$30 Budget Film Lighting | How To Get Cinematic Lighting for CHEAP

Hi guys, my name is Brady and today I'm going to teach you how to light this scene. Okay, no, that was a bad joke, but we're on a field trip to Home Depot and we are going to light this scene using only $30 worth of lights. And I actually don't have the lights, so I'm looking for the lights. So stay tuned. These are the lights that we're going to be getting here. Just, I think they're like $10 each. And all you need is bulbs. So that's all we're going to do here on this field trip. And we're headed back to... We are back at the classroom now. My name My name is Brady and we are using just $30 worth of lights today to get this really high quality looking scene. That's right, just three of these guys. So to make a scene that's really fun for us and really entertaining, I decided a fort would be a great idea.
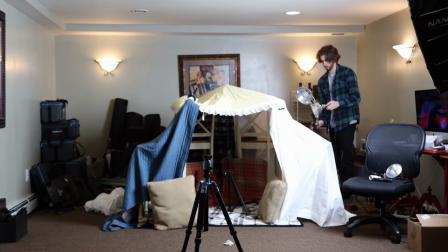[0:44]
So hard hats went on, fort construction went in progress, and immediately I ran into the issue of, with our limited lighting setup, it wouldn't be possible to bring lights into the fort and really light from inside the fort.
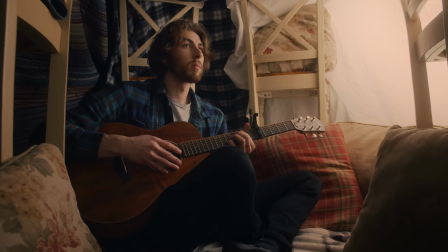[0:58]
So immediately I compromised and said, hey, how can I get some nice soft light in the fort without bringing anything in? And I thought to make one of the corners of the fort, just white bedsheet. So acting as our diffusion and our roof for the fort. And speaking of which, I guess that's a great time to bring in our first light. And that's my Home Depot Reflecto Dish 5000, which isn't the name, but it would be pretty cool if it was.
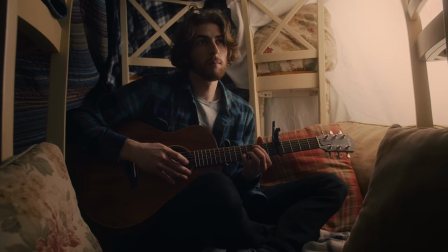[1:20]
But I knew that given the really tight space, I wanted to make sure that I got enough contrast and light wrap as possible.
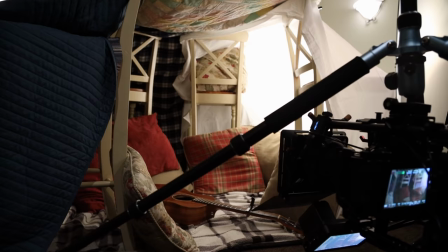[1:28]
So knowing that my camera is shooting directly in the entrance of the fort,
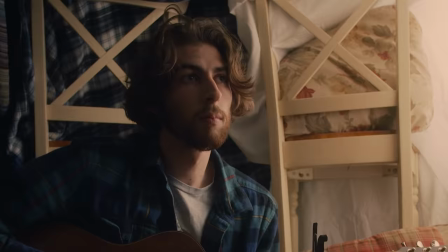[1:32]
I wanted to make sure I still got that far side key look wrapping across the face.
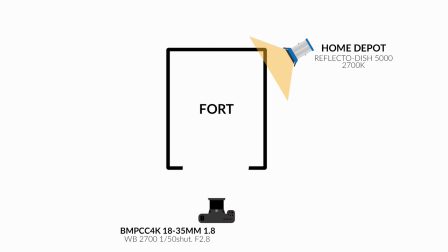[1:37]
So I took the first light and I put that on the back right side of the fort. Now, you're starting to really get this nice wrap and roll off. But one of the downfalls with using these lights, these work lights, is that output definitely is an issue. You're not going to get a crazy bright amount of light coming out of that. So since the light is cutting through this diffusion and you're already losing a little bit more output or brightness from that I
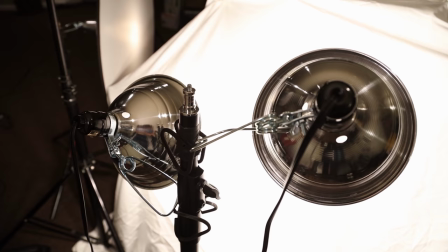[2:01]
just took one more of the same ones clamped it to the same light stand And now I had two lights shining in on that same spot And I'm really starting to
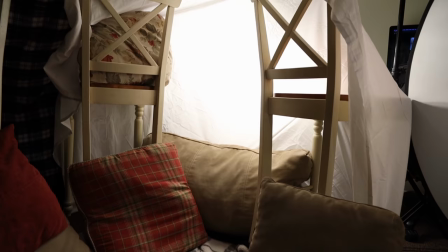[2:08]
get a nice wrap and that really nice far side key look that we always want to go for And again,
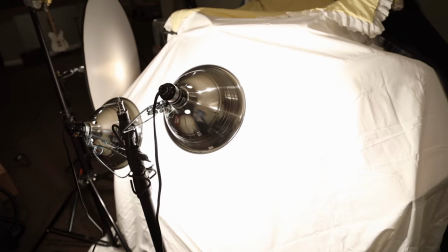[2:13]
that's also where you really see that white bed sheet corner coming to handy Acting is a really large soft source in the fort so that that way almost a quarter of the four is a really nice big soft box And now that we've talked about the output of these lights or lack thereof, one thing that I really want to mention, and you should note down if using these budget lights, that it's best to have full control over your scene's lighting situation. So either shooting at night in a location with no windows, or if there's windows and it's daylight, black out the windows.
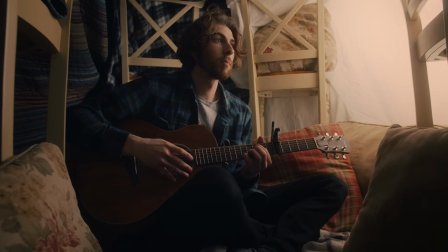[2:41]
That way you've got full control over the lights in your camera settings, and you're not fighting any ambient daylight spilling throughout the scene. So now looking at the frame with both lights on the back right side of the fort. I was even really impressed at how nice this roll-off looked across the face given the circumstances and I was really shocked and happy with
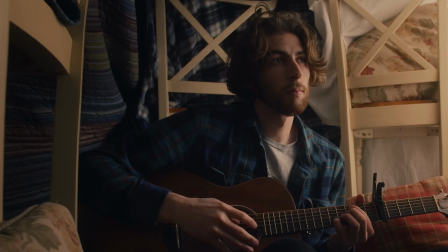[2:58]
it but I did notice that on camera left of my face and of the scene inside the fort there was definitely a lot of shadow and it just looked dark and to bring that up I wanted to add one more light. So another light that I added was a Home Depot Reflecto Dish 2500 a little bit
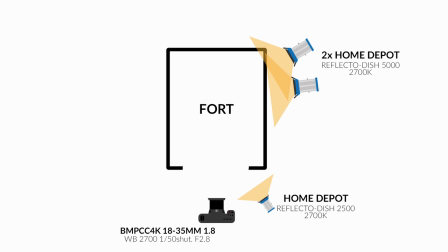[3:15]
smaller of a guy and I put that on the front of the four on camera right.
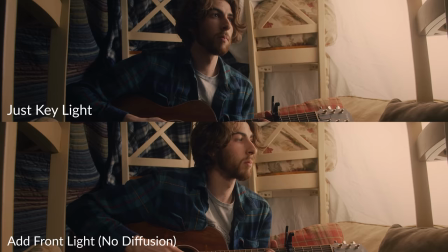[3:20]
So I put it in this location because I didn't want to sandwich myself in with having lighting
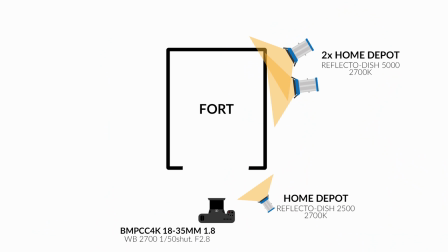[3:26]
on camera right and then a fill coming from camera left because then everything would get a little bit flat and you'd lose that roll off that we're going for. So by keeping it on camera right just on the front side and a little bit dimmer, I was able to wrap that light around my face a little bit more. So now you've got the key light coming in on the far side and then as that falls off and we get to the shadow side of my face, right around mid-center of my nose line. I've got that other light kinda coming in and wrapping just a little bit more around my face just to help that roll off nice,
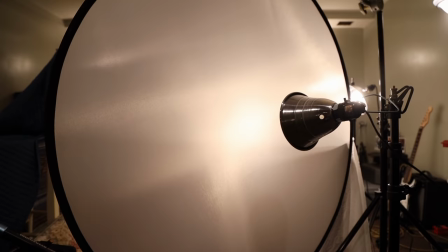[3:57]
smooth, and easy across my face and smooth and easy across the scene. And one thing that I did add is one of those five-in-one discs, the diffuser that was inside.
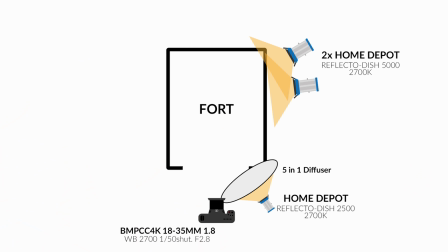[4:05]
I took that and put it in front of our light.